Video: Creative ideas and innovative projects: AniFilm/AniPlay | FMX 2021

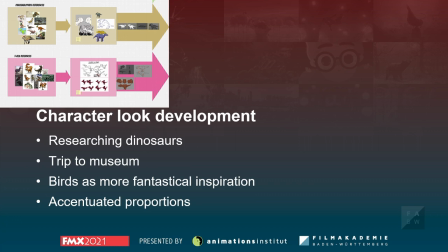It began with researching dinosaurs, just also online, and we all knew what dinosaurs looked like, right, but we never really had to research them in that sense. We went to the museum, looked at some exhibits where they also had dinosaurs with feathers on them, and did some sketches, took photos, and used that as some inspiration.
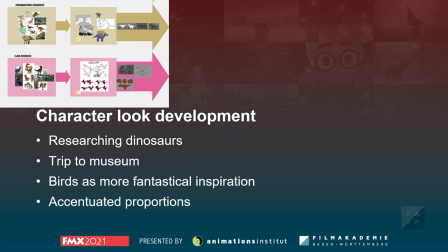We found some stuff online too, but we found a lot of realistic references, so we wanted something more fantastical. we researched dinosaurs um closest living relatives which are birds and we found a bunch of birds that look really really funny and interesting and colorful and and more yeah fantastical than what a typical
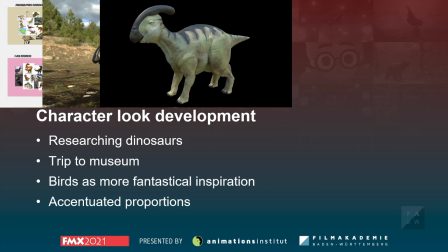dinosaur looked like so we started sculpting some stuff adding textures and adding some details and the idea was to increase some proportions but not make them completely fantastical.
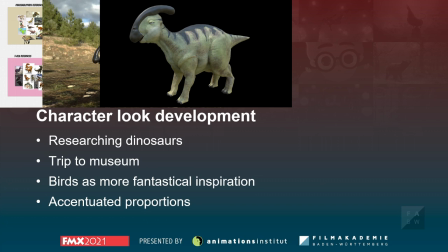So the goal was to have them not realistic, but fantastical, and they were supposed to be something that you could imagine meeting in real life. The proportions are, if you compare them to the real thing, very different, but we wanted to accentuate that some certain areas and make them more individual and exaggerated.
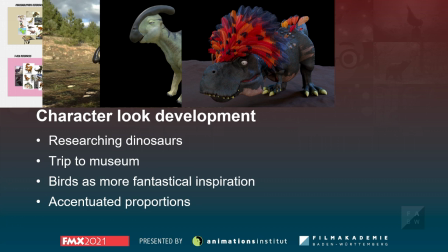This, of course, applies to the perisorolophus, but it also applies to the t-rex, which got more bigger jaws, bigger thighs a bigger belly and more funny looking eyes and then we cover them with some
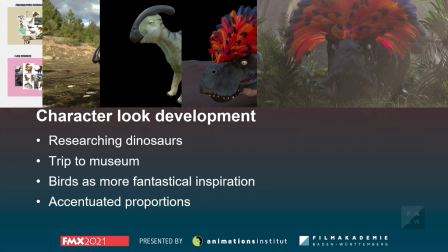feathers especially in the back to not cover them completely but make it a bit more funny and
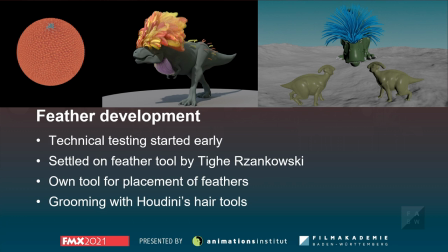fun to look at and this is how then the final t-rex looked in the final shot next are the feathers so the feathers played a key role in our ipn movie obviously so we started really early with looking for possible solutions and testing if we were able to create these feathers in
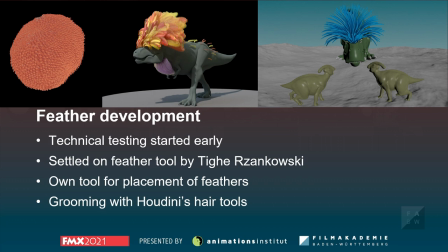3d space this is the first test you can look at. We tried different plugins and scripts for Maya and Houdini, but none were at least sufficient enough for what we needed, so we decided to go with Houdini and the Feathered tool by Ty Ryzenkovsky,
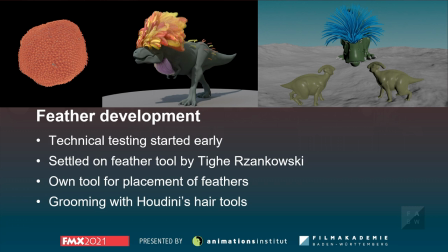which I might have butchered, and build upon those. However, for the creation of the Feathered geometry, we used the built-in tools and were able to quickly create and iterate on different shapes. For the placement of the feathers, we created our own tool, since we weren't able to achieve what we wanted with the built-in tools. Our custom tool uses curves as guides and deforms and scales the feathers then accordingly.
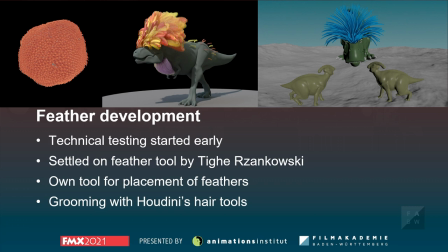With the normals of the character mesh we calculated the orientation of the individual feathers. Furthermore the tool created different masks and attributes that later would be used in the shading of the feather which was completely procedural and without any textures. The shape and look of the T-Rex plumage was inspired by the royal flycatcher bird.
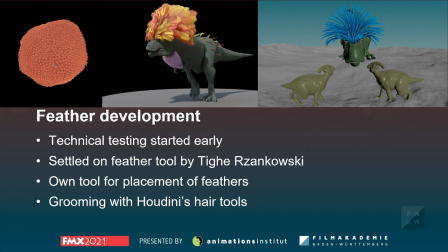We used Houdini's hair tools to place and groom the curves that would later be used as placement guides of the feathers. After finishing the grooming, we simulated those guides with a vellum solver and sent them right to our placement tool.
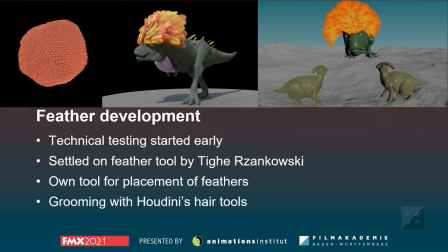One problem with our tool was that it didn't resolve intersections between feathers. We planned to solve this issue at some point in our tool, but then at the end the time ran out. However, by increasing the thickness of the hair guide in the simulation, we got rid of some intersections, and now you can see what the final product looked like.
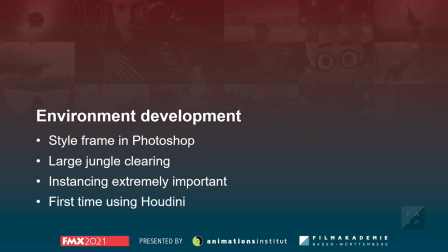Lastly for the movie part, I'm going to talk about the environment development. So the environment of fluffy dinos went through a challenging visual look dev, especially scaling felt really hard because of the oversized layout flora and the dinos also being very big so it was hard to get that idea across how big they actually are since a parasaur lava in real life is two meters
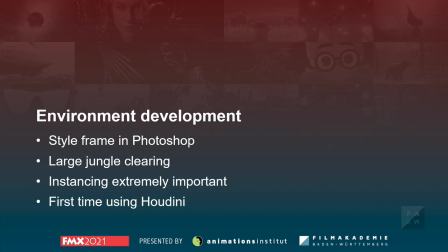high. We started with a sketch and went over to a style frame that we built in photoshop out
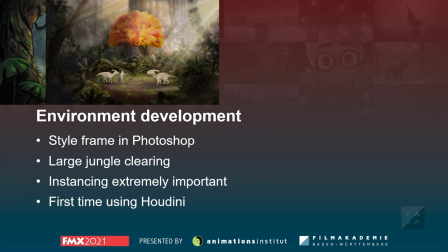of visual moves that we had before then we rebuilt that reference with Quixel Megascans assets and layouted the environment procedurally in Houdini. Our main scene featured a jungle clearing that would then act at the stage for our story.
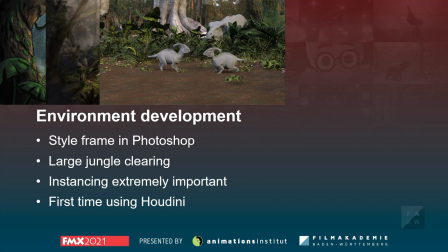There was a big high bush in the background where the T-Wix is hiding behind and sneaking up to its prey. This is the development over time, and you can see the clear change between the final render and then that in composition,
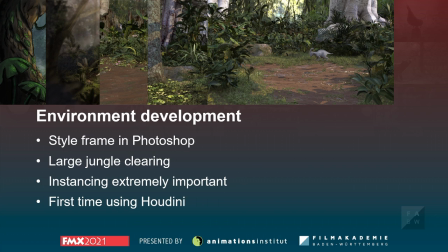which came in later with adding fog and depth of field and some more polish.